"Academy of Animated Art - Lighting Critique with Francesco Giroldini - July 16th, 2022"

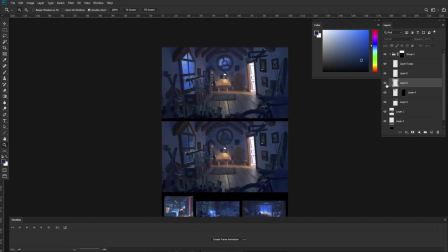(8:23)
So now it feels, compared to how it was before, or it feels like we're in a more traditional setting. We're in an attic, and we're looking at the horizon, but on the horizon line, there is something. And the way I was able to find the horizon line, I essentially, I suspect it will be somewhere here.
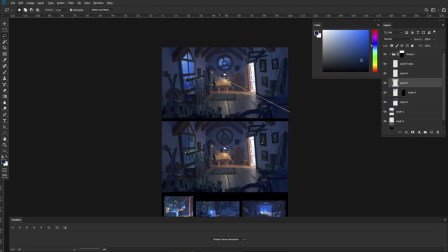(8:42)
It will just kind of draw a continuation of the perspective lines, and then where they meet, that's your horizon line, right? So for the floor, you can see how we have those lines. over here, they tend to meet somewhere in this area, right?
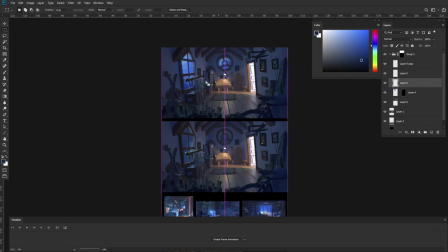(9:02)
So the horizon line is somewhere here. And that's why I painted these shapes, kind of leaning towards the horizon. So whenever you're working with a window, try to keep in mind that it's very,
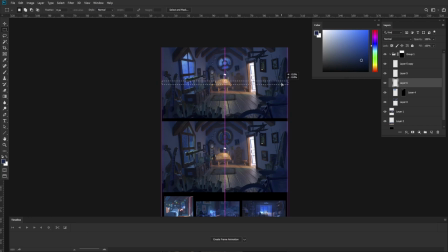(9:17)
very hard for for humans on a planet that is populated, in the cities especially, to actually have a clear horizon line, there's usually something in the way. It's a tree, it's a building.
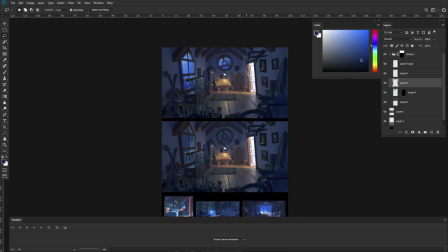(9:31)
It tends to be very, very difficult for your eye to reach the horizon line uninterrupted, unless you're floating on a balloon.
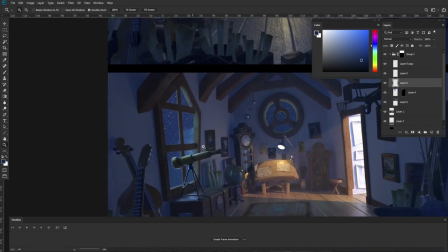(9:39)
So for example, something like a cloud that we see here,
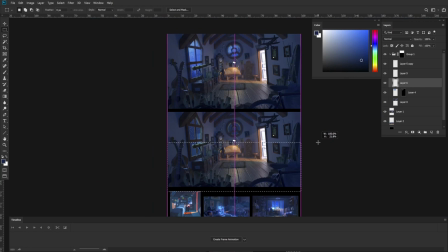(9:42)
very unlikely you would see a cloud float right at the horizon line. usually the atmospheric perspective would block it so you would only see clouds around here or here but as they proceed towards the horizon line they will sort of fade into
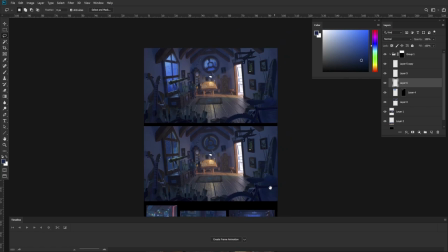(9:58)
the atmosphere all right so that's again a whole lot of talking and not a whole lot of painting so let's keep moving so i think we want our eye to go here or here so it's kind of unfortunate
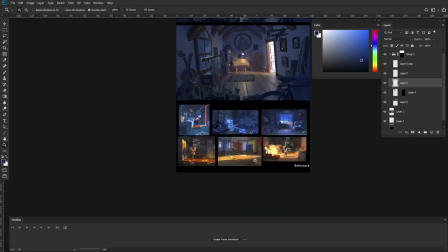(10:13)
that this door is so bright let's see how other people have solved this problem
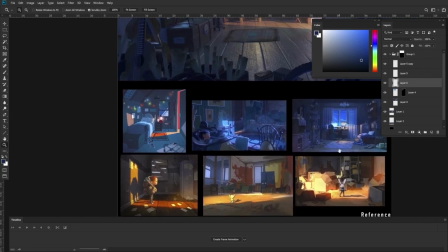(10:19)
in their reference so some people solve the problem by blocking the opening that
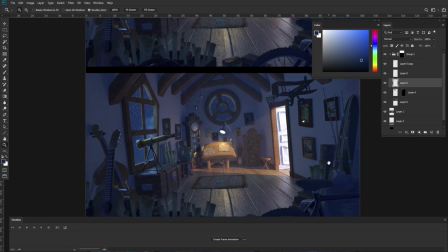(10:28)
may be a solution this
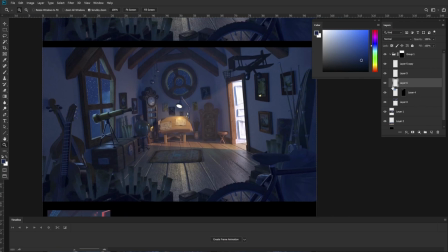(10:39)
is not very easy but like
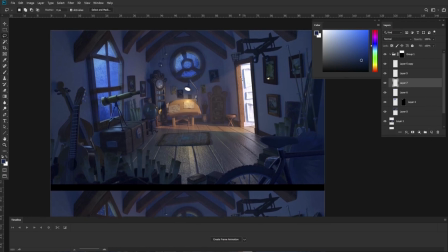(10:45)
I don't have a very good solution for this on the spot, but let's just pretend that the door hinges on the other side.
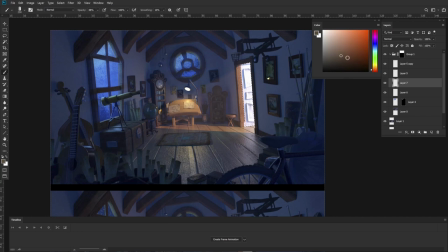(10:59)
So let's just take this guy and make it a warm shadow, maybe a little bit more saturated. Let's just paint this whole thing dark. Let's just pretend that the door is actually on the other side.
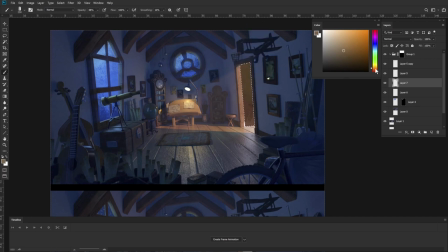And if this is not something that we can change let's have the conversation but right now that door is just the place with the highest contrast right maybe
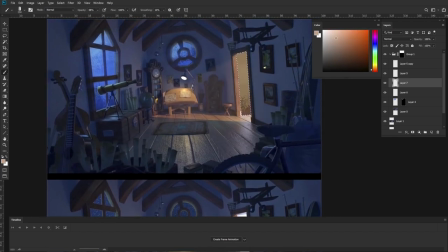(11:33)
it's just a matter of changing the material so it's more of this wood maybe that can get us there without too much of a headache we have the tricky thing is that this side which is not facing the light is
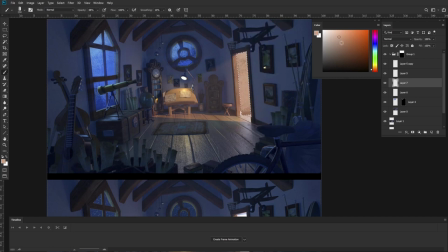(11:49)
already so bright so let's just see what we can do to reduce some the contrast in this area.
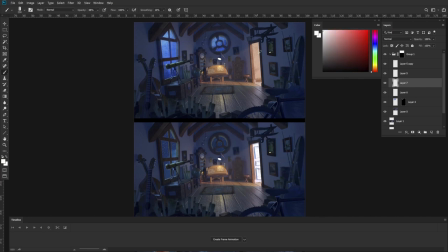(11:58)
So already, just because this doesn't go quite fully white, this helps to lead our eye back to the image over there.
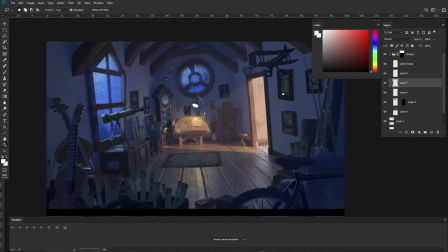(12:07)
Also, let's try to think about what is this light.
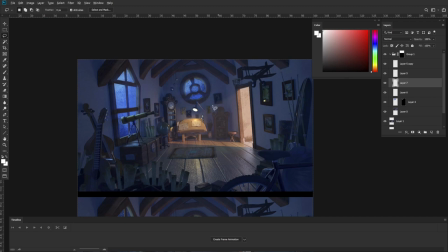(12:13)
It appears to be coming from somewhere in here, and I can tell by following the shadow line here. If there is indeed a light somewhere over here, it likely would be covered or would have some kind of...